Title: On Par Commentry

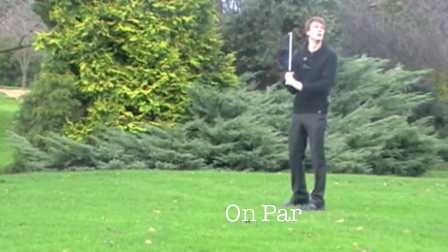Okay, so you may be wondering why golf. Well, we wanted the ability to explore a handful of genres, and golf allowed us to do this with its many holes and trees, and of course, each different theme.
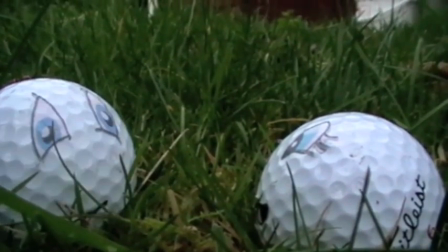And of course, a golf ball is easy to animate. The main purpose of our film was to subvert the conventions of Hollywood blockbusters into the smaller scale of a short film.
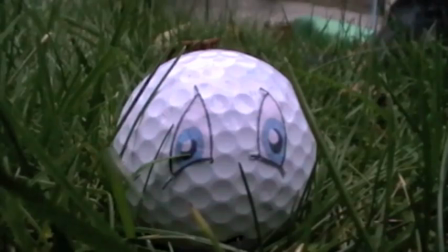We decided to do this in stop motion as it was a new challenge for us to take on.
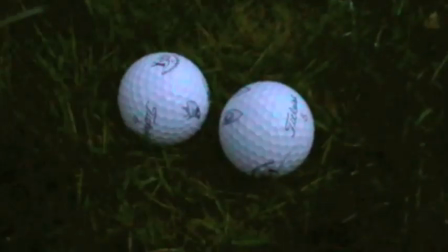We chose the song Kiss Me as its typical rom-com type soundtrack that's quite cheesy and comical.
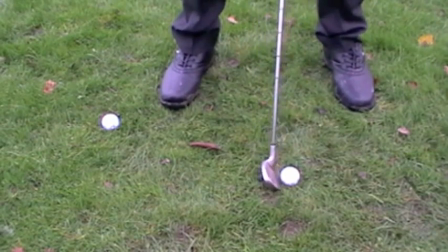We then juxtaposed this with the couple being separated. We felt that the pace of the song was quite steady, so we edited the movement of the balls to the beat.
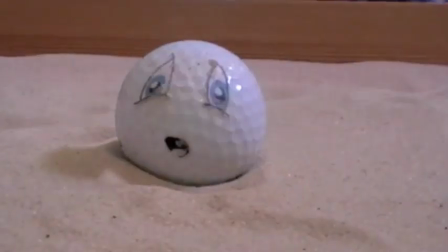We chose to use live action shots as a way of linking each genre. We also felt that it necessary given the entirety of our film was stop motion based.
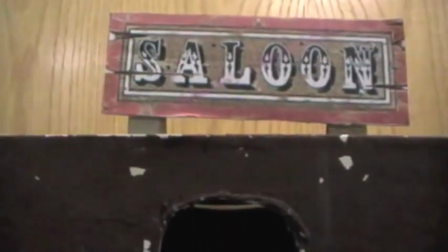The use of live action lightens the pace of the film and prevents the stop motion from becoming dull or repetitive.
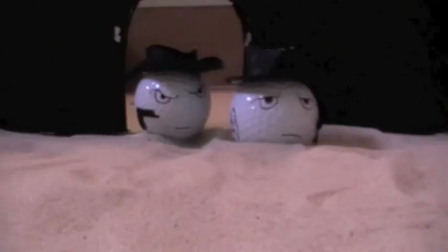This also gives us a further creative input, as the majority of the film involves parodying famous films from each genre.
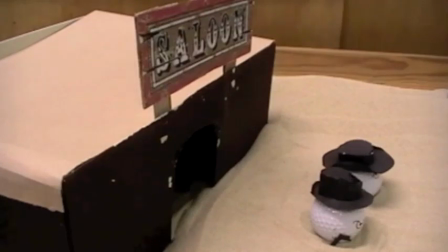We chose to base our western scene on the infamous The Good, the Bad and the Ugly, as we felt it was one of the most famous films of this genre and also had an iconic soundtrack.
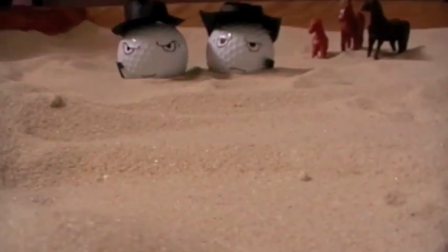Like before, we edited to the beat, and we also used the rhythm of this song to pace the action of the golf balls.
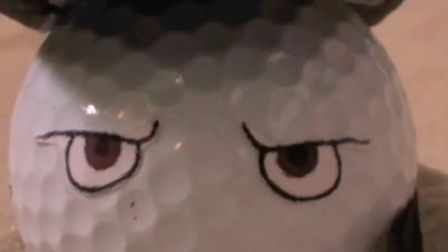From research, we found that extreme close-ups on eyes and weapons were common conventions of this genre, and so decided to use them in.
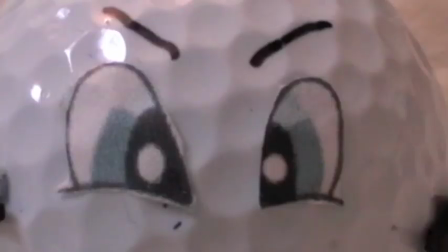We also wanted to put a comic spin on the death of the cowboy, as we felt it reflects the shallow approach to life and death in major motion pictures,
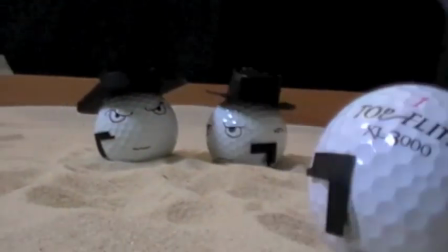and we thought it reflected the hollow systematic approach to life and death within mainstream cinema.
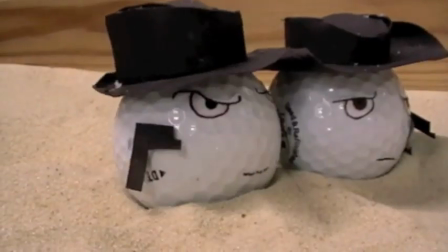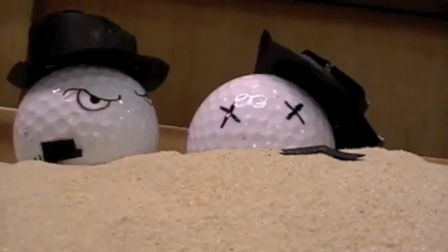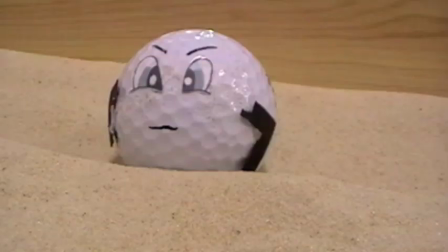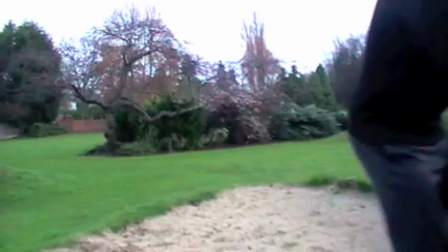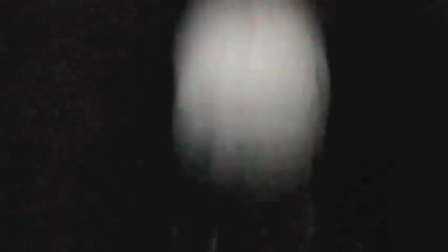We decided to use film noir as one of our genres, as it's rarely seen nowadays.
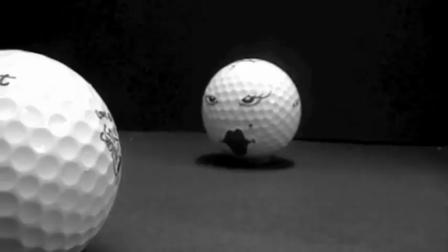Film noir, the use of subtitles throughout was the only way of clearly conveying the motives behind our characters' actions within the film.
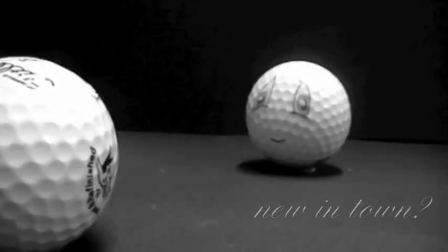The use of a femme fatale also felt appropriate, as corruption and deception are key themes within film noir, as are crimes.
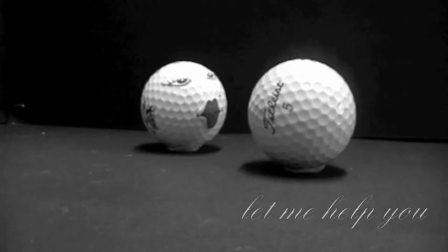So therefore we also included a detective and a crime scene.
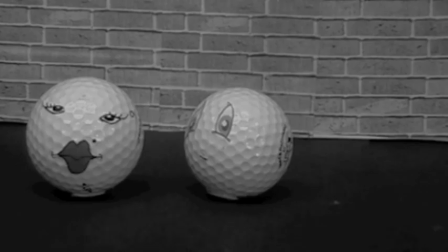We challenged a common ideology that men fall prey to cowboys and seductive women, but having Bob resist the temptation to pursue search for his girlfriend.
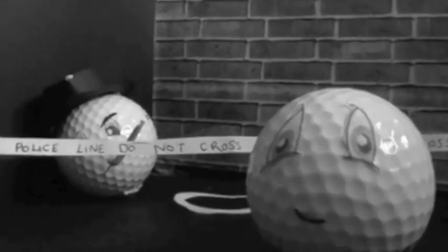The music selection for this scene also felt ideal at the time for the genre.
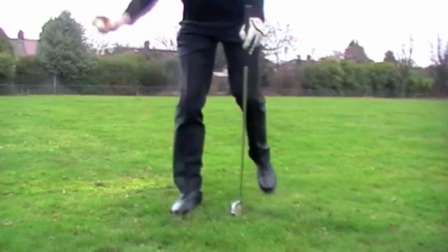The pace appeared too slow in comparison to the other scenes, so we had to cut a lot of our previous shots and speed up quite a bit.
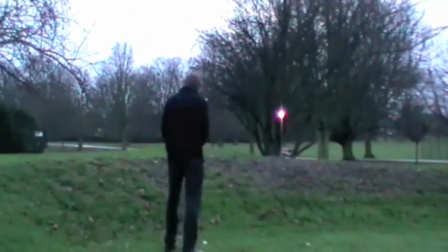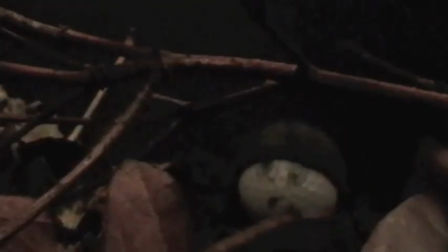It was with that horror scene that we felt we could relate to the film we were parodying easily, as it was an independent film similar to our own.
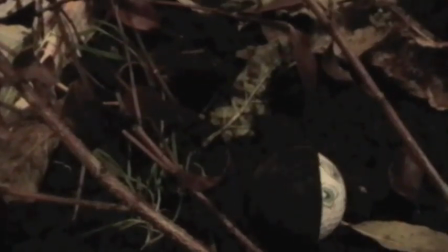Using the original soundtrack, we felt we continued the motif of the low-budget horror genre. Handheld close-ups and through the tree shots really gave a sense of voyeurism common to horror films.
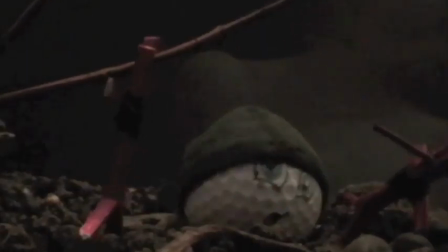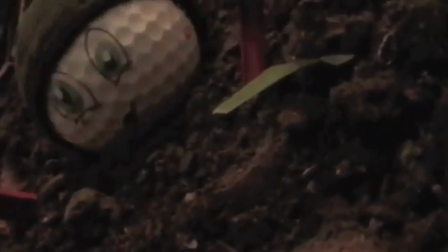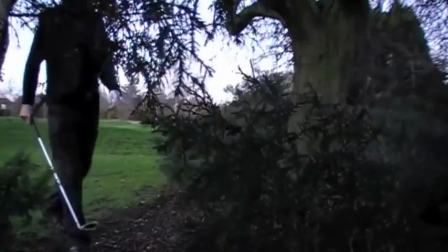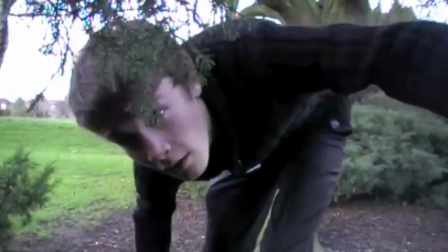Justin.
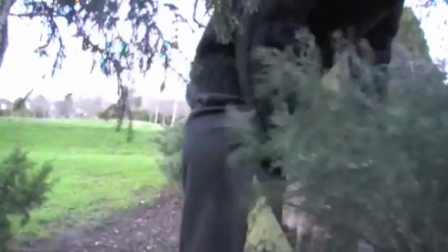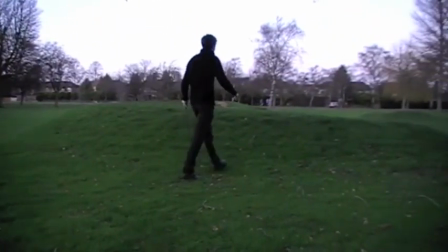That was nice.
We chose to use a parallel story of a golfer searching for his golf ball, as we felt it added more depth to the story.
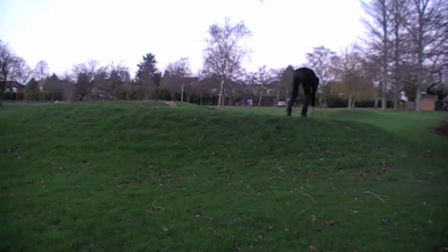We used the Kinks Victoria, as its retro sound complements the independent and low-budget vibe of our film.
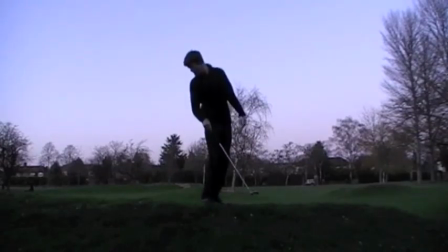This is the first scene where we see the golf ball interacting with the golfer, and we felt it necessary to include it at this point in the film, as it helpfully links the two stories together.
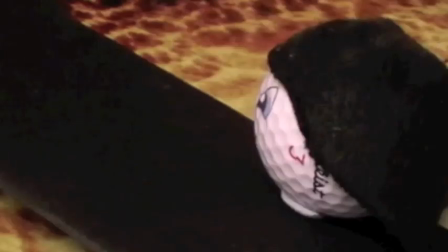Probably guest star with us with the most intricate and hardest to produce, thanks to delicate speed movements and fragile props, such as our coptastic lightsaber.
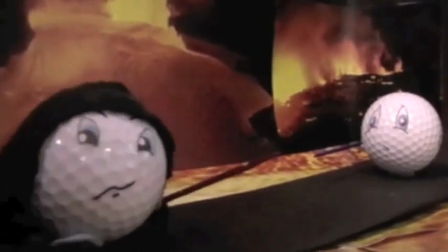This, however, was our favourite part of the film because it's pretty clear how much effort went into it.
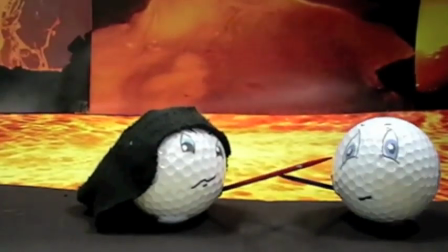The sound editing was by far the hardest, because we had to find the right searching between right stacks and the right
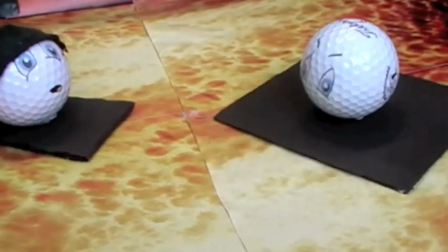quite long, but linked in with the lightsaber. We think it works quite well in the background.